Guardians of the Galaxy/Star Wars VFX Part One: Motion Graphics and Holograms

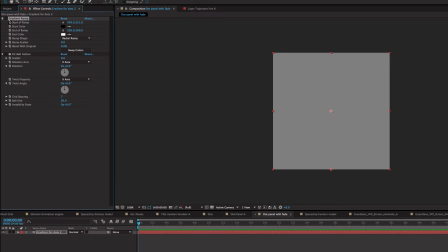[4:02]
As I just simply created a new solid, and then I took a gradient ramp, made it radial, so we had black in the center and white on the front.
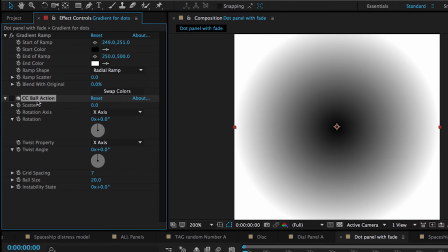[4:11]
And then we did the CC ball action on top of it.
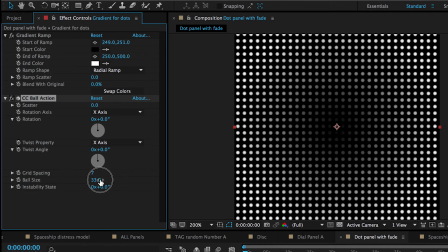[4:16]
What we end up with is this gradient of dots that we can then control the size and the number of, and then we can bring that in for a background element.
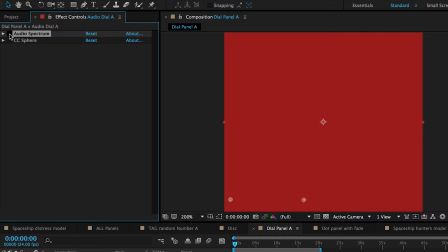[4:25]
So we have another solid. We created an audio spectrum of filter on it.
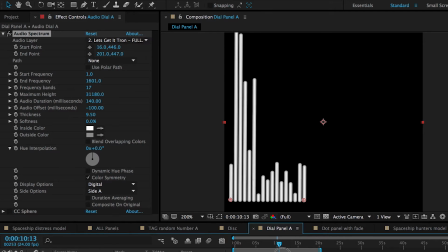[4:31]
We took just some basic music to be our audio underneath. We took the maximum height of our frequency bands and pushed those way up.
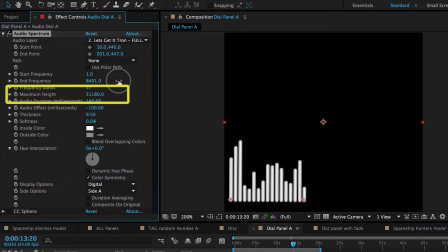[4:40]
That way we had a lot of stretched out material to work with. Then we also did a CC sphere on top of it.
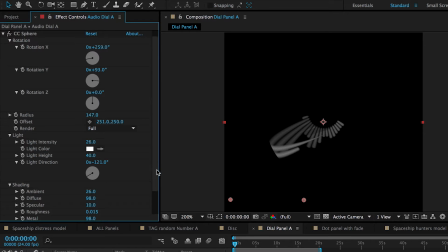[4:47]
The idea is that the bands from our audio spectrum now are being wrapped around a circle.
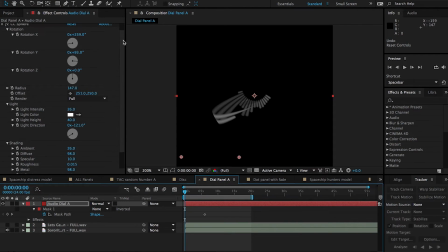[4:54]
I thought it just gave a unique shape to it. It just created something that was visually interesting that didn't have to be driven by a lot of keyframes.
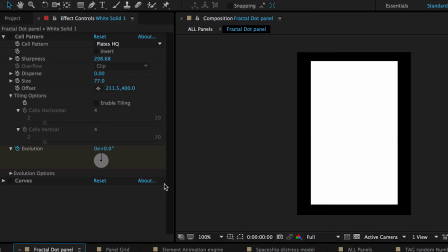[5:02]
And another thing we have here is where I took another solid and I applied a cell pattern to it.
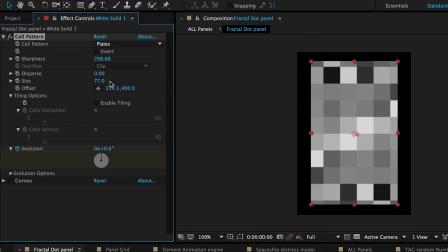[5:10]
This time just using plates and also working on the size of them and how far they were offset. But I realized that they were still a little gray for me.
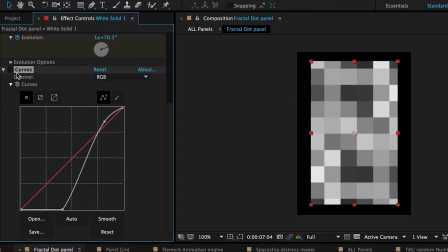[5:19]
So one of the things I wanted to apply to it was a curves adjustment on it just to get a little more contrast in it.
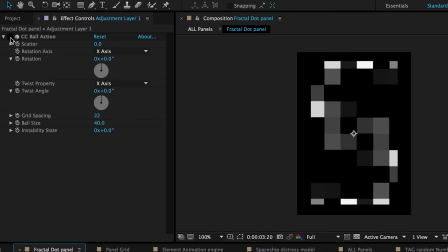[5:25]
And then on top of that, I created a CC ball action again. And again, messed around with how big I wanted the dots to be and how far away. In the cell pattern, I wanted to create an evolution so that the background would shift over time.
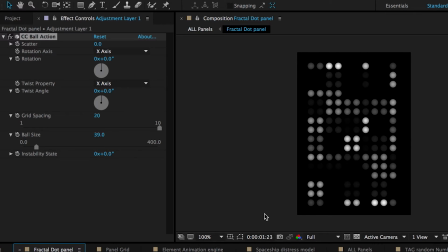[5:40]
Then that would just read through and the CC ball action then would start making it look like the
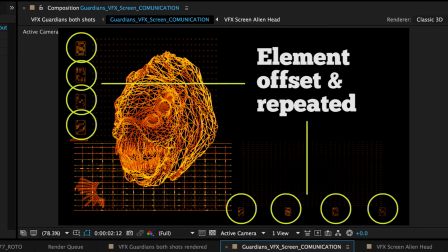[5:45]
more retro computers back when sci-fi had all the little dots and, you know, looking something more like a light bright.
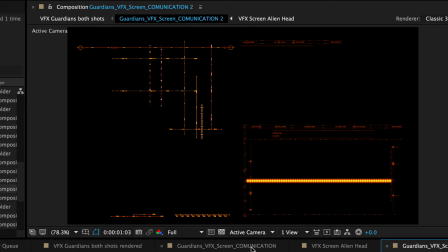[5:52]
Okay, here we've got one of the main layers now assembled together with some animation, just some of those lines moving back and forth. You'll see down the lower right corner, the voice from the captain sending the distress signal is just running through another audio spectrum in the corner.
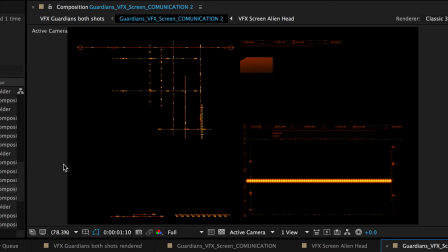[6:10]
And then different numbers are put in here. So here it is, just kind of playing more at regular speed. The other thing to note here is that everything has an adjustment layer on the top using Video Copilot's Vibrance plugin. That way it helps things really pop off the screen, which is what we need.
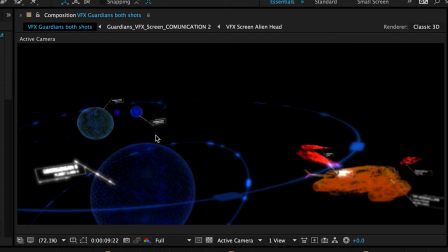[6:29]
And now let's move on to how we brought in some of the models for the hologram parts.
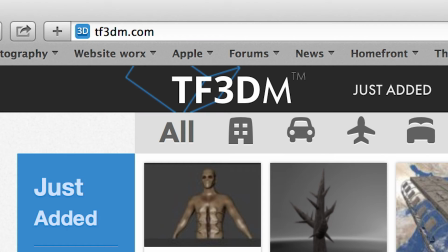[6:34]
One of the models I found on
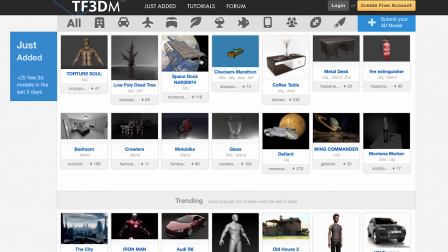[6:38]
tf3dm.com, where I really suggest for a lot of stuff you can find for absolutely free in a variety of formats.
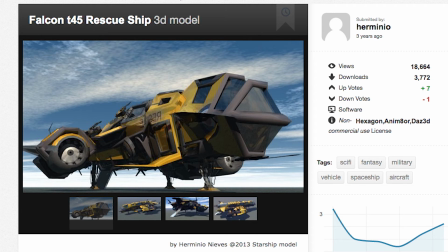[6:45]
This ship here is the Falcon T-45 rescue ship done by
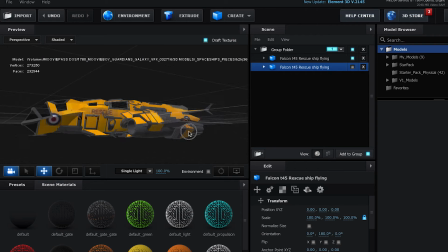[6:50]
Herminio 3 years ago as of this recording. For the hologram look, I wanted all of my models to not be solid. I wanted them to be wireframe, kind of like what you see in Star Wars and Guardians of the Galaxy.
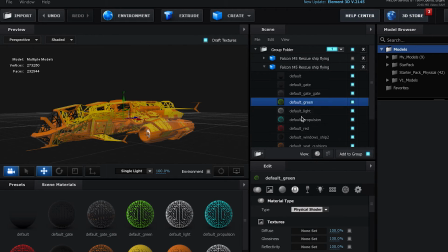[7:03]
So I brought that into Element and began to replace out the original materials with wireframe materials. And you can do that by going into the edit section. You tap on a material and you go down to edit, and then there's a wireframe panel down towards the bottom,
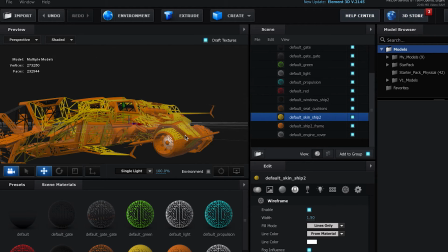[7:22]
and you activate that, and then you can play around with the width of the lines to get that look, because obviously if it's a very densely made ship, things may look too compact, or depending on how small it is, the lines may not read.
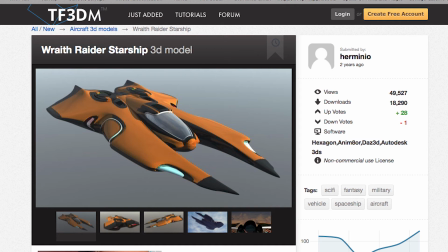[7:37]
So you'll adjust those around. Another one I brought in also from Herminio was the Wraith Raider Starship 3D model.
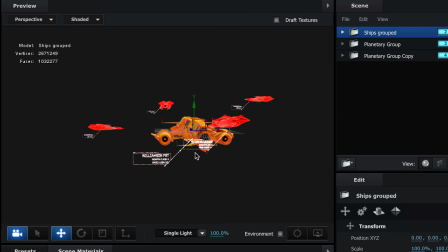[7:44]
So that was going to be my bad guy vehicle. And again, I brought that into After Effects, into Element 3D,
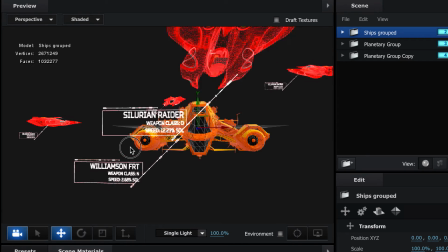[7:52]
stripped out the original materials and converted those into wireframes that also had the illumination channel put on,
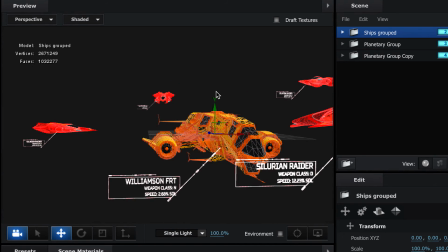[8:00]
and this time giving them a bad guy red kind of look to help differentiate from the other ship and to just kind of convey that, you know, red is bad kind of thing.